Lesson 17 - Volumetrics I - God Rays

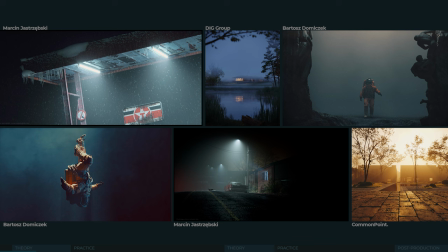4:12 In the game art, fog also happens to be a must and may help with drawing distance limitations. Photographers sometimes use a smoke for studio shots or hunt for
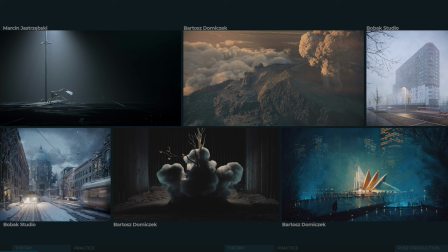4:25 outstanding natural conditions when trying to capture spectacular landscapes. Of course, 3D artists love to use them too. We truly love them. And now, it might seem that with any volumetric effects, whether it's an aerial perspective, whether it's some kind of smoke or fog, it's about reducing the visibility of objects. Well, and there may be some truth in that, but you can think about it a little bit more broadly. You have to be aware that with the introduction of volumetric effects,
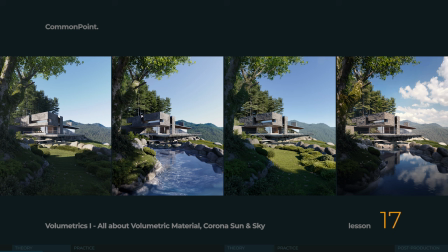4:59 there are a couple of things going on. we have applied the aerial perspective to absolutely every scenario. So the very fact of its existence adds a certain realism to the scene. Our primary goal was to achieve a readable depth, improving our composition.
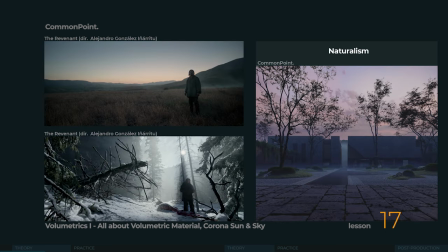5:18 But you can also think about it a little differently. First of all, obscured objects lose the impression of detail.
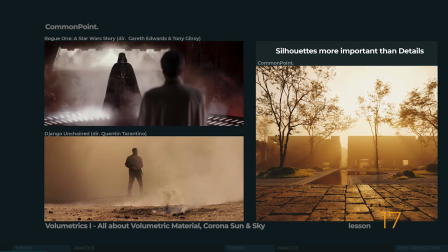5:28 Under the layer of fog, we are not able to see super detailed materials anymore. Obviously, you can use this fact to your advantage. Sometimes, material can be super basic when you work with volumetric effects.
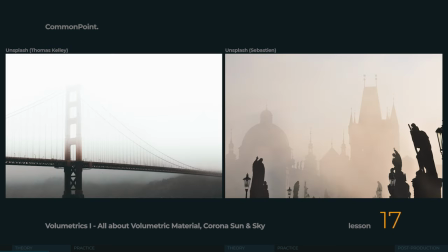5:44 If you have a city panorama far away, it can be a simple clay material. The fog will cover that to a large extent, and that's how it will play. And that's perfectly okay, because that's not what these scenarios are entirely about.
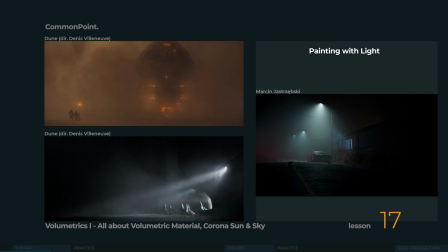6:01 It's not about fighting over every detail, as we have done so far, but it's more about the sheer silhouette of the architecture, the environment, and how everything works as a whole.
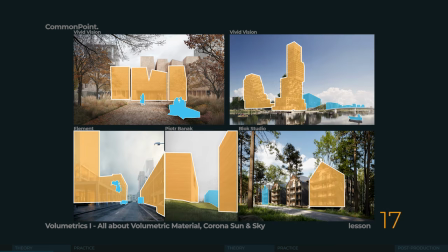6:14 We talk about this in the second lesson on contrast, and in these scenarios, the strong and bold compositions that concept artists often struggle for will be very helpful.
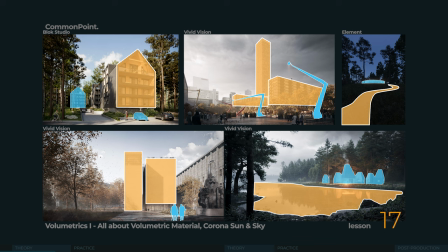6:27 During the foggy conditions, you can think not so much about what to hide, but what to actually leave visible.
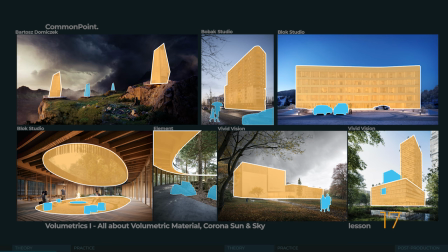6:36 Through the fog, the whole geometric core of our composition resonates even more, and we can almost see in black and white where the layers in the scene are outlined, what are actually the strongest lines and forms. We'll show what it really means in practice, but right away we encourage you to be inspired by what awaits you in this final segment. Just as in the night and the overcast, we had a slight shift in mindset as we were deprived of the sun. It is here with the volumetric effects that there will be another opportunity to reprogram.
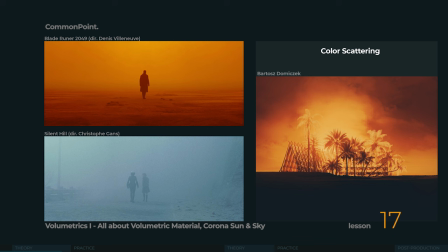7:15 And the magic will be that the space will be our canvas. Not just the object that the light falls on, not just the tree and the ground and the architecture, but everything around. Every area where the air just floats. Just look at this example.
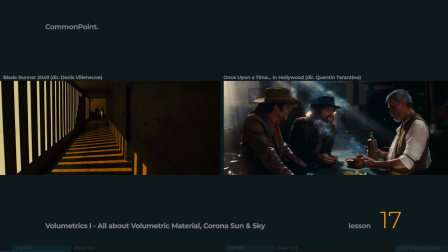7:34 We have a single frame from a movie. On the left, we have the light source and light is falling on the object, while the space between them is empty. But when you look at the second frame, we have space filled with some volumetrics, smoke or whatever.
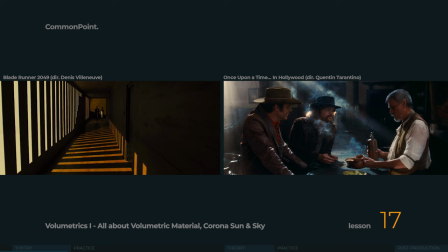7:53 And the space itself starts to be kind of an actor in the scene.
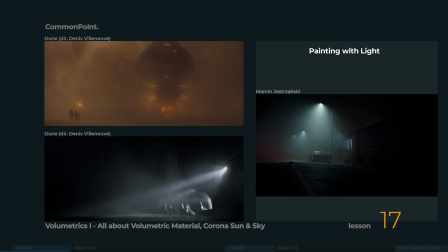7:57 We can scatter color in it and build very dramatic compositions. So that will be another compositional tool. We will have more areas of the picture to introduce compositional interventions.
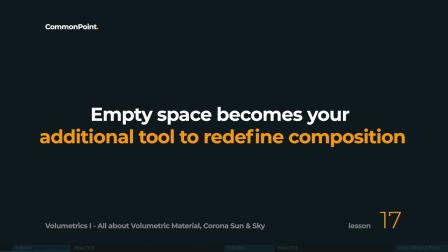8:11 Space will be the medium that carries the light, and it will become a tool that builds and redefines the composition in another way.